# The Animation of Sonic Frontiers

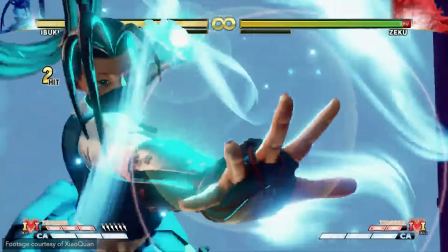I mean, just look at the difference between what this Street Fighter attack feels like with its custom camera and then without it.
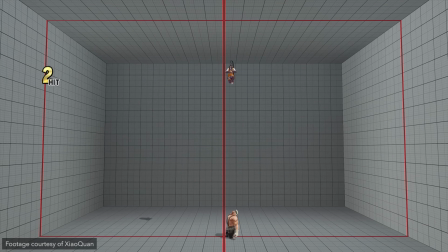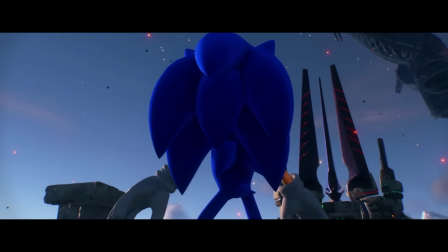And across the board, I see so much more intent and care given to the staging of Sonic Frontiers' action,
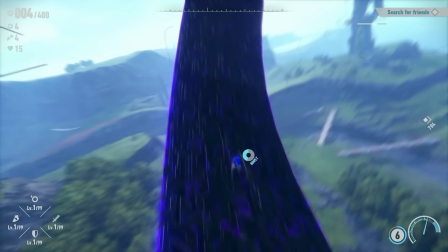to the dance happening between the boss's motion and the camera framing them,
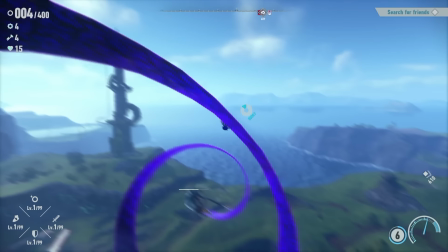and all the little ways the camera works to make so many of these boss attacks and moments feel so much bigger
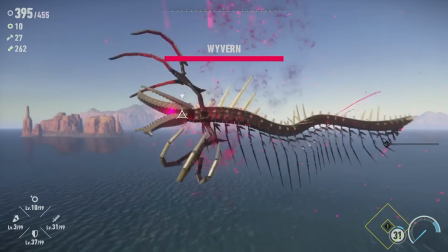and cooler. Of course, the execution on the animated spectacle in these fights is not consistent across the board.
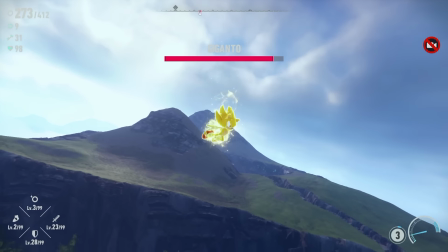This gameplay camera, for all of its aesthetic improvements, is not always your ally.
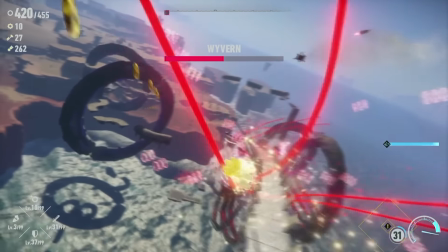And a lot of these battles have trouble finding the appropriate balance between spectacle and clarity.
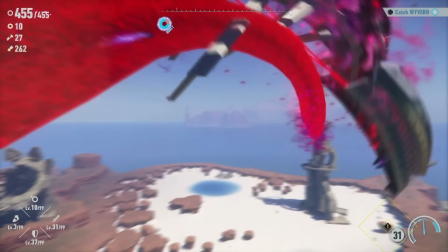I mean, this is just noise. Also, it's pretty clear that this game just cannot technically deliver on all of the big moments this team's aiming for,
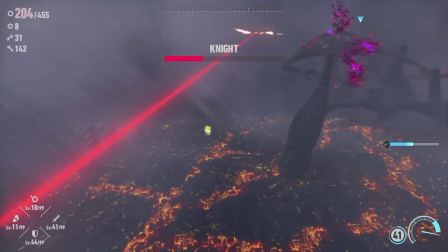no matter how powerful the hardware you're playing on. And honestly, even with all of this cool-looking stuff, there is still so much room for improvement,
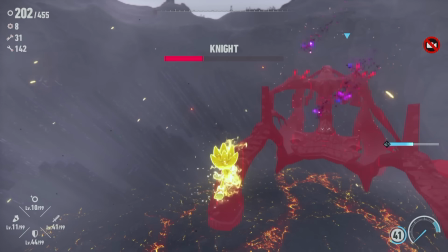so much more refinement that could happen with some extra polish time.
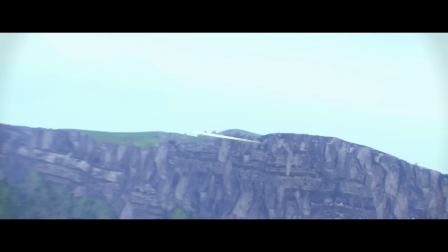Even so, this kind of shonen anime action is a real good fit for Sonic.
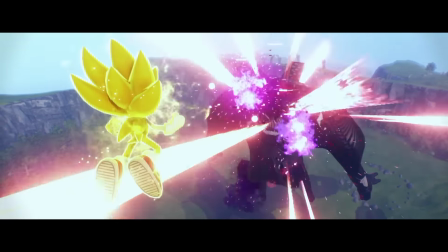This feels so right. Like, this character's been going Super Saiyan since day one.
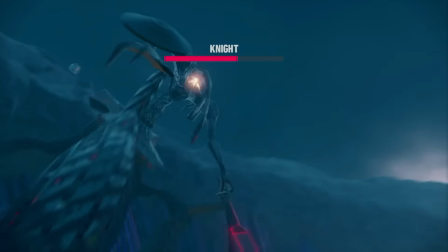If any retro platformer mascot should be doing cool anime fights, this is your guy.
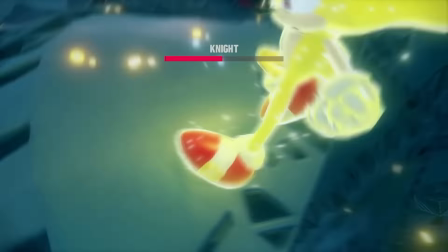But that brings me to...
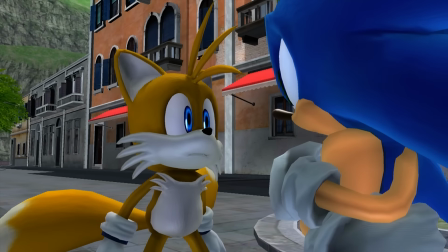As we have already discussed at length, Sonic games do not have a stellar history when it comes to cinematics and
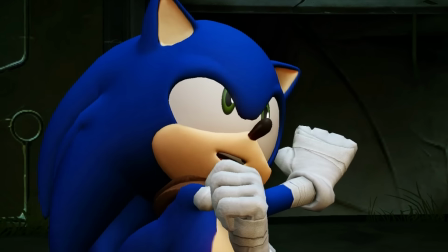narrative animation in general. The high point for Sonic cutscene animation was Sonic Boom,
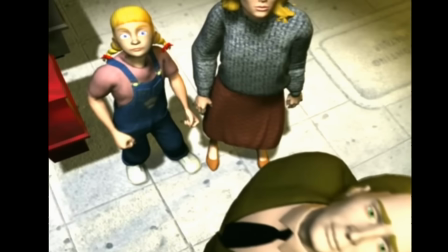a game that was otherwise kind of a train wreck. And the low points have been truly dire.
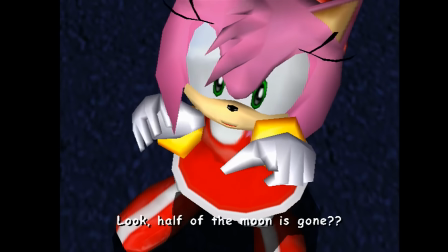Uncanny motion capture making everyone look like humans wearing mascot suits,
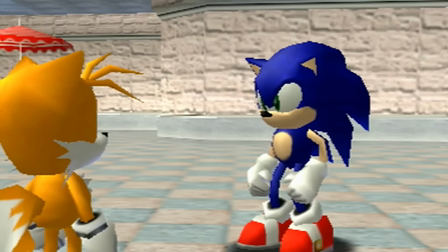giant faces that barely animate, giant faces that animate entirely too much.
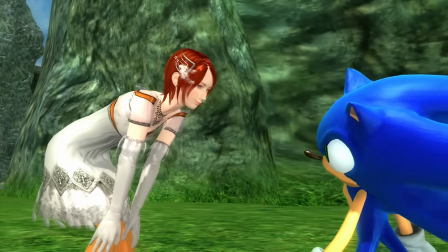But really, we haven't seen a true cinematics disaster from Sonic since 2006.
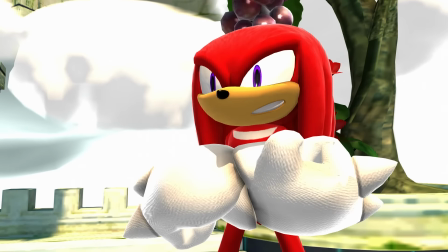No, in recent years, the narrative animation in Sonic games has just been serviceable.
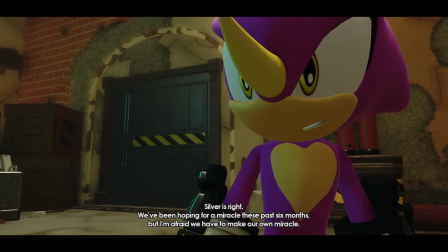A lot of kind of bland performances that are further constrained by these awkward body proportions and these face designs that simply lack expressive range.
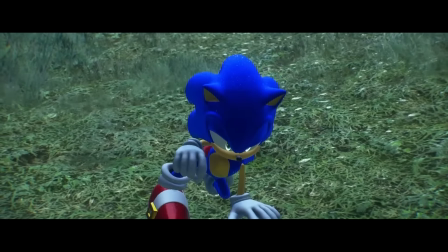And Sonic Frontiers pretty much continues this trend. A lot of these scenes, most of them really, are very flat.
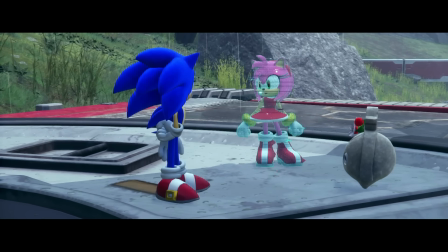Half of them are constructed of little more than these looping idle poses and some auto-generated mouth flaps,
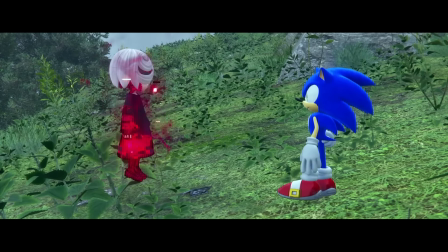with the vocal performances doing all of the heavy lifting when it comes to conveying emotion.
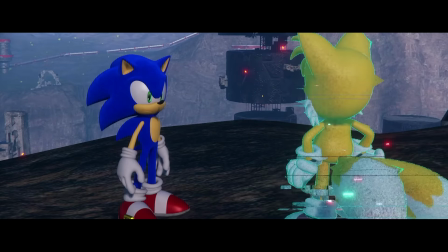And to their credit, even when the animation's not doing anything to help, these voice actors are carrying these scenes.
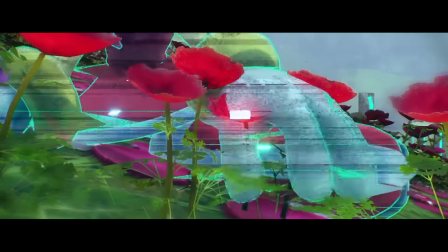On the one hand, you could argue that this game's more melancholy tone does lend itself to a more muted, understated style of character performance.
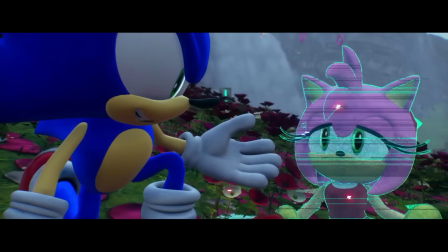On the other hand, there is a difference between subtle performance and no performance.
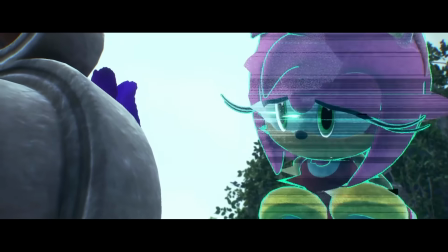That said, a few of these scenes along the game's golden path have clearly been given more attention.
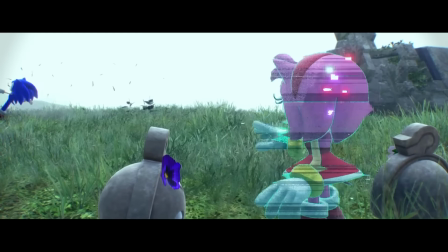They have more specific expressions and acting choices, characters clearly making eye contact and listening to each other.
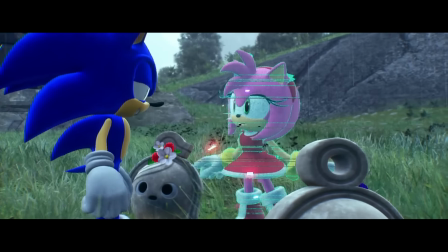And in those moments,
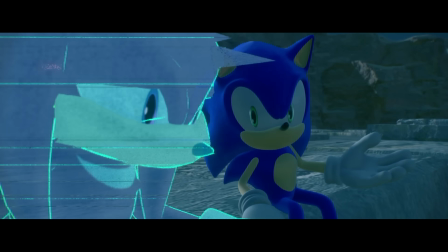this game's cutscene animation is as good and sometimes even a little better than what we've seen in other recent efforts like Sonic Lost World and Sonic Forces.
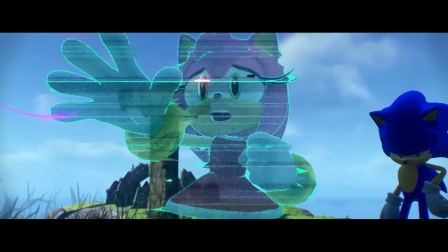I've talked before about how the eyes and the hands are the most expressive parts of our body, right?
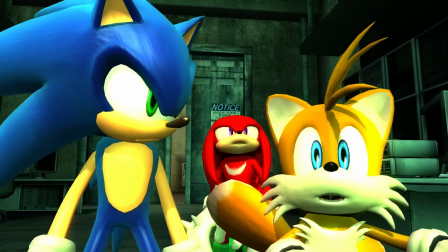And how this incarnation of the Sonic crew having such large eyes and hands that aren't being animated is so detrimental?
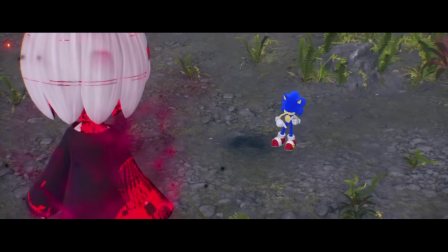Well, in some of the better animated scenes here, you can really see the difference that decent hand and eye animation can make.
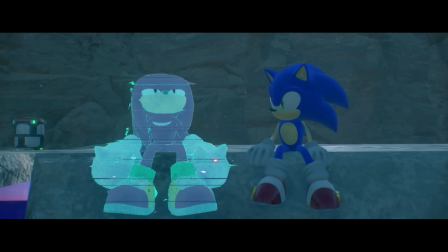When these characters are expressing with their face and connecting with each other,
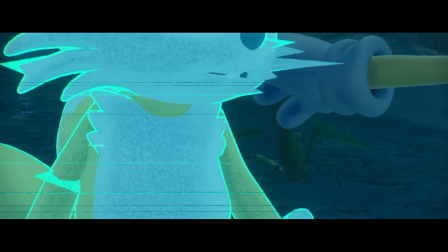when they are actually acting and the animators have time to give them appealing expressions and hand poses,
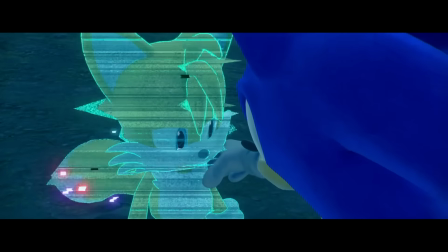it makes such a huge difference in how good these characters look on screen.